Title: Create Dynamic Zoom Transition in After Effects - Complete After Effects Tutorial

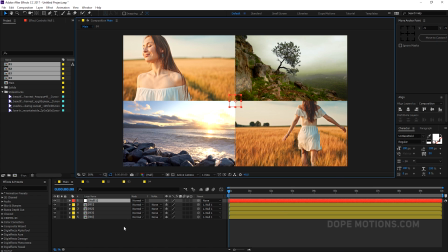(4:10)
So let's center this up, hit Control Z. And then what I can do is, let's start and animate this null object. So let's pretty quickly rename this to
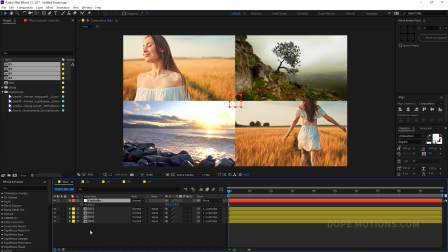(4:23)
controller maybe, and let's hit P to bring down the position properties and hold shift and hit S to bring down the scale properties. So now we have both the properties. So now what I can do is, I'm going to scale this up. First of all, create a keyframe by hitting on the stopwatch, and I'm going to scale this up to 200
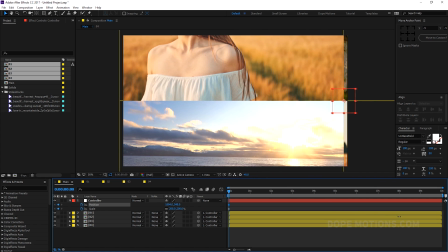(4:41)
like that, and let's place it in our first footage position to somewhere around 1920. And this, I guess, will be 1080. Yep, there we go.
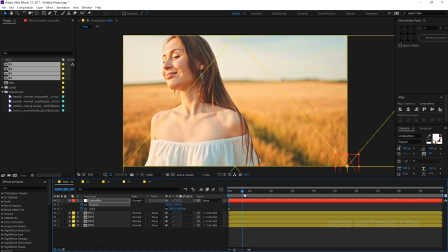(4:57)
So I'm gonna go to, let's say, 1 second, click on this diamond icon to create a keyframe, go to 2 seconds,
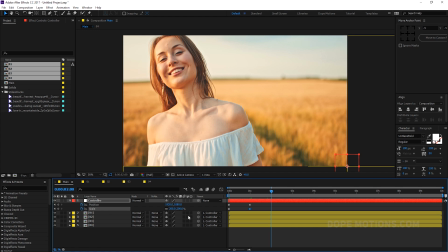(5:09)
and then I can animate the scale and the position. So I'm gonna scale this down to 100,
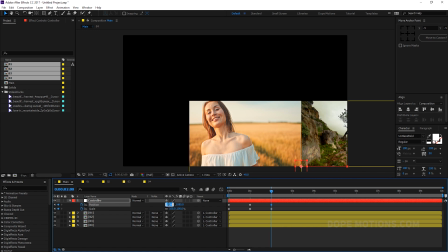(5:17)
just like that, and I'm gonna set the position to maybe 960 by 540.
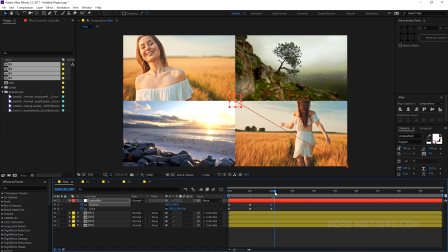(5:26)
There we go. Then let it play for some time, maybe around 20 frames. Let's create a keyframe just like that, go to 3 seconds and 15 frames and let's set this to 200
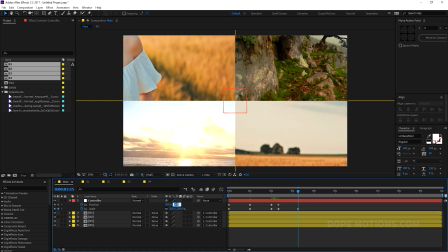(5:42)
and change this to 0, this to 0.
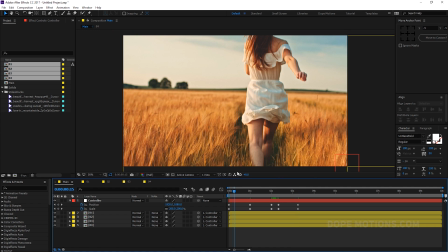(5:48)
So now first our footage is gonna play just like that normally,
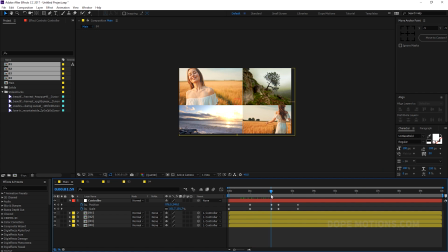(5:52)
then it's gonna zoom out like that and then zoom in to the next footage. So it's a really cool transition to play with. So now we can select all the keyframes and hit F9 to ease those keyframes.
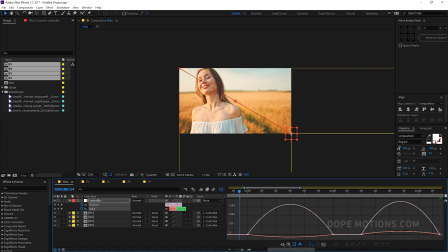(6:05)
Go to graph editor and create kind of a peak to make the animation nice and smooth. So something like that and the same thing right over here.
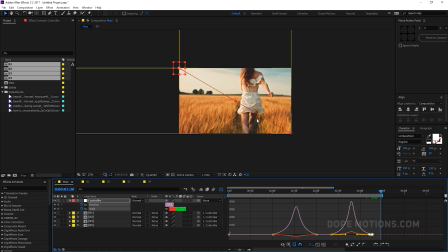(6:20)
There we go. So let's see how our animation looks. Let's do a pretty quick ramp preview.
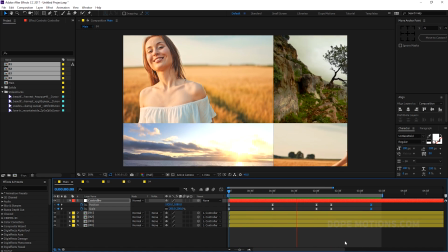(6:30)
Yep, so as you can see, it looks really nice, really simple to create and really interesting effect.
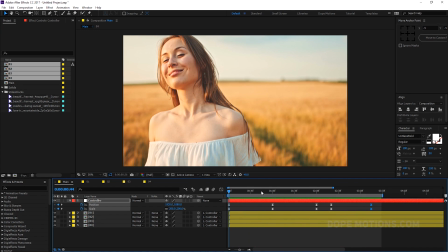(6:35)
And obviously you can add as many footages as you want and, you know, do the transition in any of the footage.
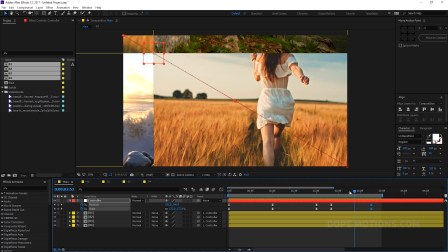(6:42)
Just change the position and the scale property to animate it on the different kind of a footage. So it's really simple.
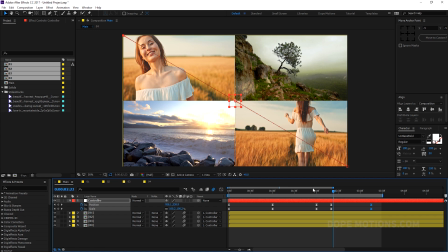(6:50)
You can also turn on the motion blur, which will make things look a bit more really nice and organic.
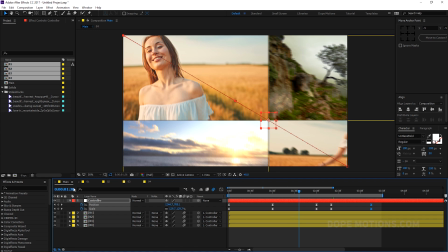(6:55)
As you can see, it adds this really nice motion blur, and it is really simple and easy to create.
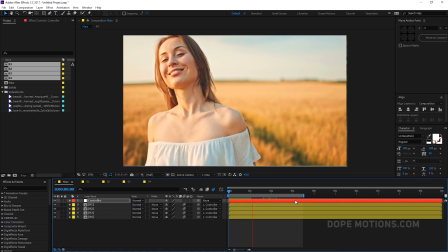(7:02)
You can create some really cool slideshows as well using this technique. So yep, I have a really cool collection of slideshows to which I'll provide the link in the description below, so make sure to check out.
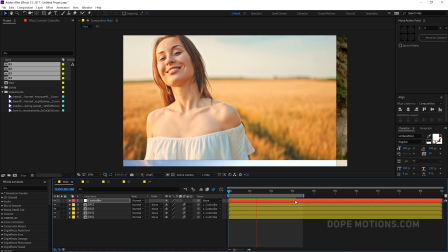(7:13)
So yep, that is a wrap for today. I hope this video helps you guys, and if it does, make sure to subscribe, comment and like, and I'll see you in my next video.
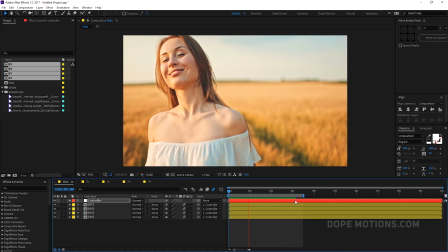(7:21)
Till then, take care. Thank you so much for watching, guys, and don't forget to stay raw, stay creative.